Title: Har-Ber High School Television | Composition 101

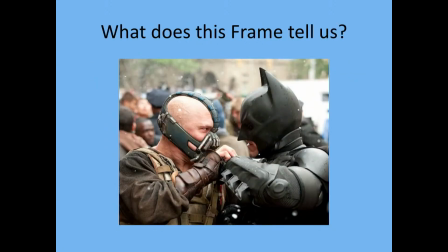Who's the stronger character? Very interesting. This is a very, very interesting still shot. So, throughout history,
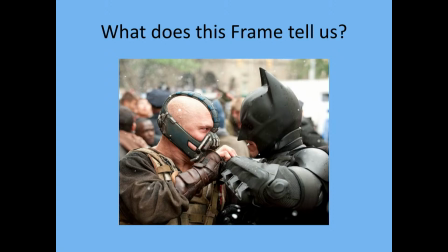what color is typically perceived as a very evil color? Black, right. So what color has typically been perceived as good?
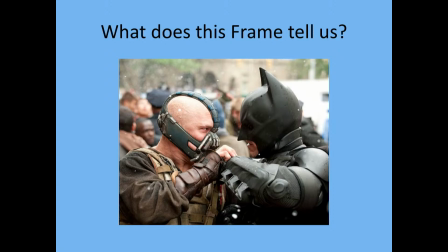White, right? So we have this contrasting of colors going on first off. So if you know nothing about this, it's Batman and Bane. Batman is dressed in all black, but he is actually the good guy.
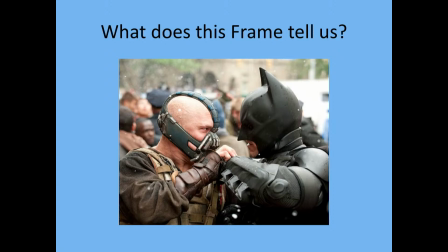Bane is primarily white due to his skin tones, and he is perceived as the bad guy. So we have a flip of colors here that they chose to do. Could they have shot this scene where Batman was on the left and Bane was on the right?
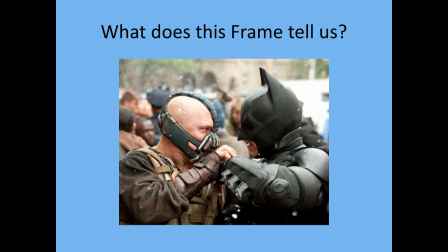Absolutely, but they chose to do this for a specific reason. Now, framing dominance, here we go. They're in the middle of this fight, right? So we know that the person on the left is typically perceived as powerful,
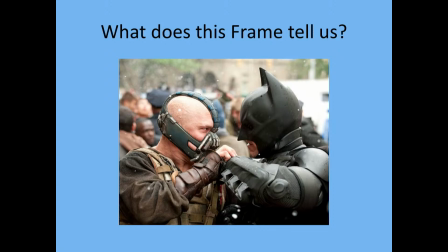while the person on the right is typically perceived as weaker. But I want you to see something very interesting. I'm going to see if I can draw this. Oh, I think I got it. All right, here we go.
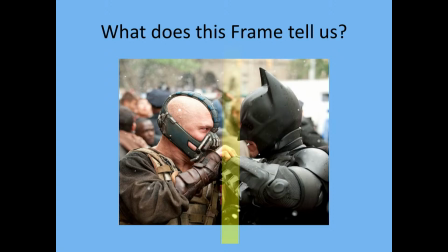Right, so it's pretty much, it's dead center. Is any particular character outmatching the other one at this time. No, because if you look, their hands are locked almost dead center of the frame, right?
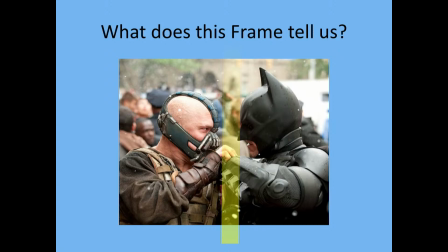So in the previous scene, Bane actually defeats Batman pretty viciously, breaks his back, right? But this is like the rematch, and we see that this composition is showing that they are very evenly matched at this time. Very fascinating that they decided to do this.
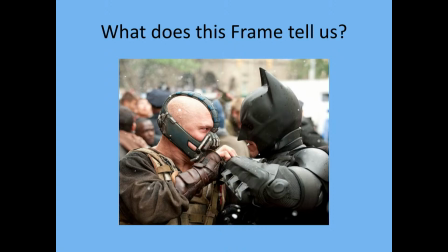All right, let's take a look at another one. So we're about to see another shot. Again, I want you to, the very first thing you think of when you see this, just tell me who is the
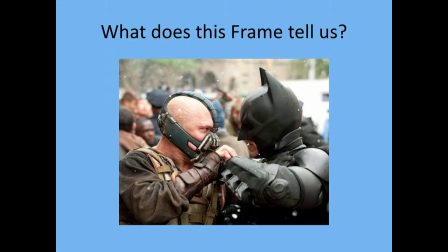stronger character. Okay, here we go. 1, 2, 3.
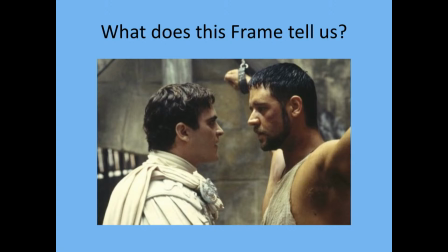Oh, very interesting framing. Again, everything is done very purposefully. We have Maximus, oh my gosh, I can't remember his name. So the person over here
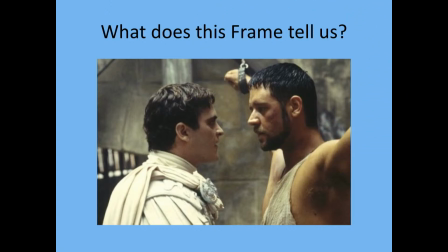is Maximus Decimus Aurelius. And then we have, I can't remember Joaquin Phoenix's character's name.
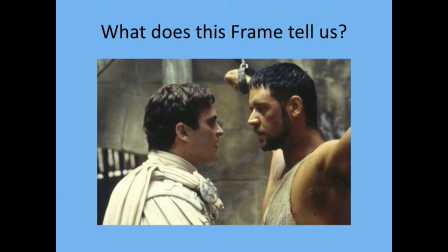Sorry, I don't remember. But we have two characters, right? The character on the left is dressed predominantly in white, right? And the person on the right is in a darker tone. So we have contrasting colors again. The person on the left is
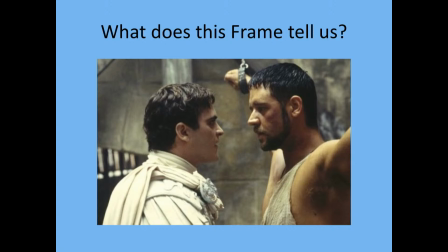dressed in white because he's trying to actually conceal that he's an evil person. So he dresses in white to appear innocent in front of all of his people. So he's actually hiding something. But we have, again, that's almost a dead split on the framing, isn't it?
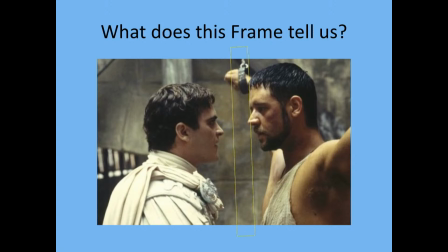Let's see if I can draw this. Again, I don't have, oh, pretty close. Almost an even split. But remember, framing dominance. We go left to right, top to bottom. Who is slightly above?